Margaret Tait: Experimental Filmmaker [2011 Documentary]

Oh yes, it's one of Tate's most recognisable and iconic pieces of film. It's a short documentary piece but she delivers it in such a good way. It's about her mother but also, get this, also how much a camera can reveal about something or someone just by random shots and through the idea of motion and time Hi, excuse me I'd like to ask you a quick question do you have any idea who Margaret Tate is? Margaret Tate Margaret Tate who's a comedian? Catherine Tate I know Catherine Tate, Margaret Tate I don't know She was a profound Scottish experimental filmmaker what do you feel about this? I've never heard of her But I mean, it's not really an area that I'm kind of knowledgeable about or particularly interested in, to be honest.
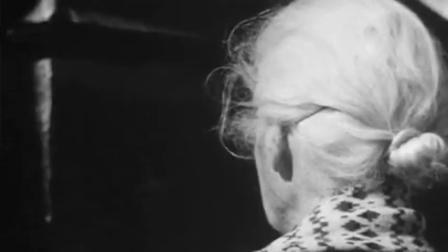[5:03]
Showcasing a mother allows Tate to explore the idea of portraiture through film and how beautiful and natural it is.
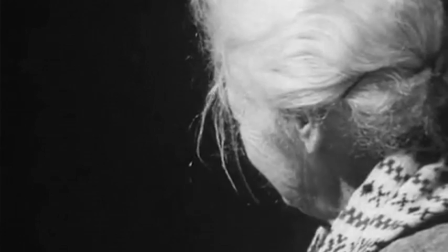[5:11]
I mean, being surrounded by the highlands of the Orkneys,
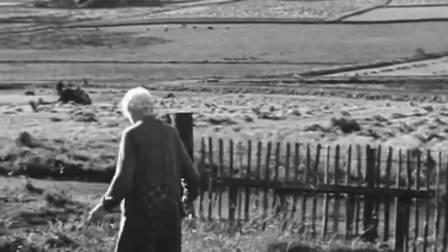[5:14]
the influence of nature is implemented and makes the process of film seem so real and sincere,
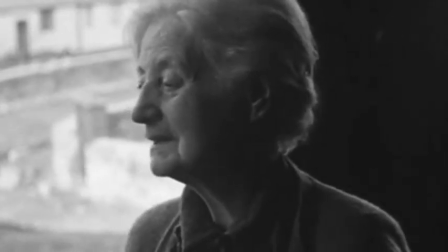[5:23]
especially in the sense that the camera is an objective and
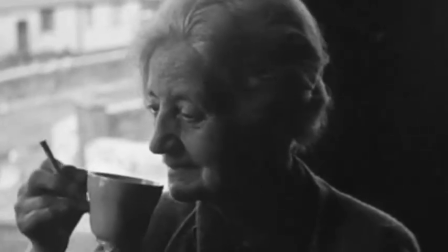[5:28]
man-made device I mean she captured something so natural there it was so good Well there's also another one of many of her short films and it was a portrait of a Scottish poet, Hugh MacDarver Yes, yes, that was also a very good one Tate once again explores the idea of portraiture through this film with this intimate look into the life of a great Scottish poet, which is Hugh Mac... With this intimate look into the life of a great Scottish poet, Hugh MacDiarmid, capturing the energy of Scotland through the embodiment of it in MacDiarmid.
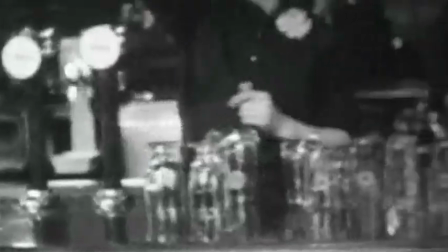[6:10]
This is expressed through the lively words in the voice that draft over the film, which is fantastic.
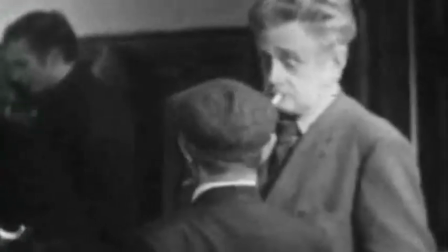[6:16]
The intimacy of seeing McDiarmid in the pub grants the audience a sense of simple pleasures,
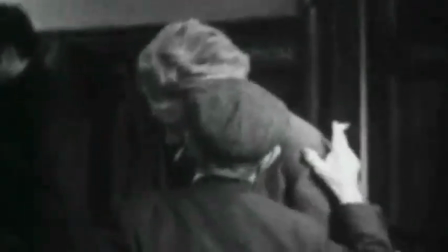[6:23]
whilst keeping this idea of unexpectedness from McDiarmid.
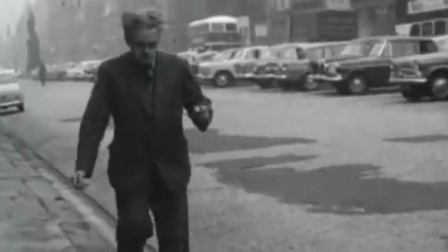[6:27]
Filming him walking on the very periphery of the pavement initiates this sense of edge and unexpected rawness.
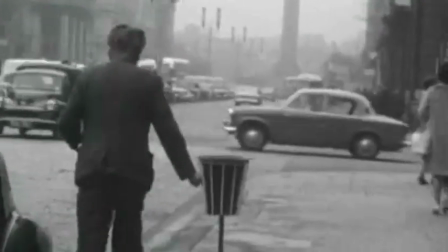[6:36]
Well, Tate had a very set way of filming. She mostly used a Clockwork Bolex camera from her very early films all the way up to her films in the 1990s.
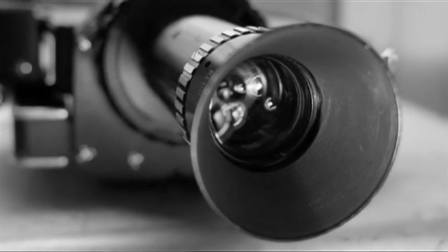[6:48]
This gave Tate a very distinctive visual look, that grainy feel even when it was in colour.
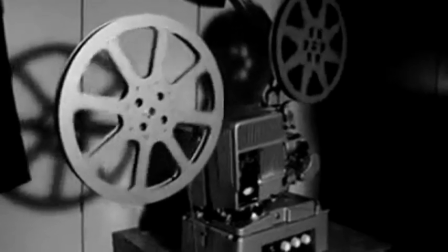[6:54]
I think the use of the 16mm film gives it a feel that you simply don't get with modern digital equipment,
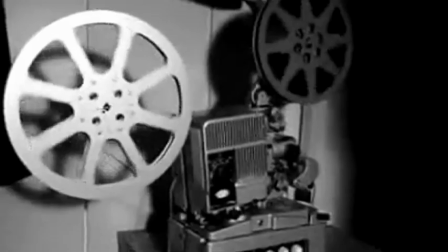[7:02]
in the same way that a vinyl record sounds different from a modern compact disc or digital music file. Very interesting. So, did she use a tripod, or was it all handheld? She used a mix of both. I believe in order to suit what the film was supposed to convey. In her portrait films, a portrait of Gar and Hugh McDermid,
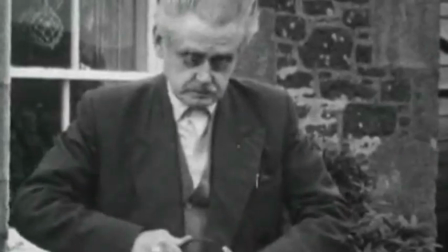[7:23]
she tended to use tripod shots in order to convey rigidity and information,
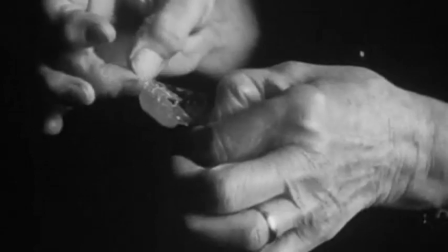[7:28]
and the handheld shots in order to create an idea of intimacy and identity.
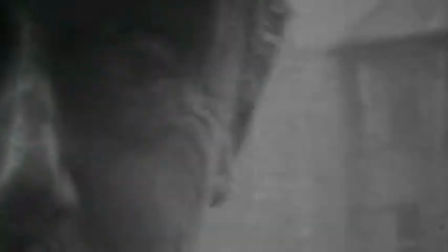[7:33]
This was also seen in her later films, such as Rose Street, and later on in On the Mountain.
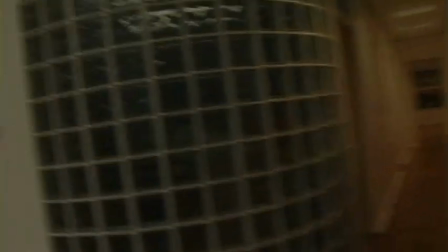[7:39]
There's someone going in the toilet, so we're just waiting here for them to come out. Ask them a couple of questions.
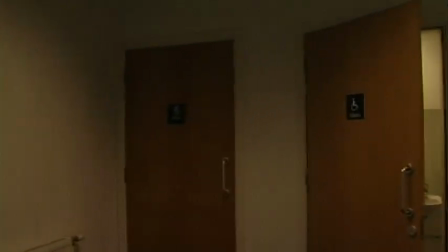[7:45]
Any second now. Hi, excuse me, I'd like to ask you a quick question. Go ahead. Do you know anything about Margaret Tate or who she is? Margaret Tate? Oh, yes, she was that Prime Minister lady, wasn't she? Yes. No, no, no, no, I definitely remember her, because we tried to blow her up once, I seem to remember. We failed. Why did we fail? Well, it's a bit awkward here. We're not actually talking about Margaret Thatcher. That's the one you're thinking of. Margaret Tate was a Scottish profound experiment filmmaker. What are your views on this?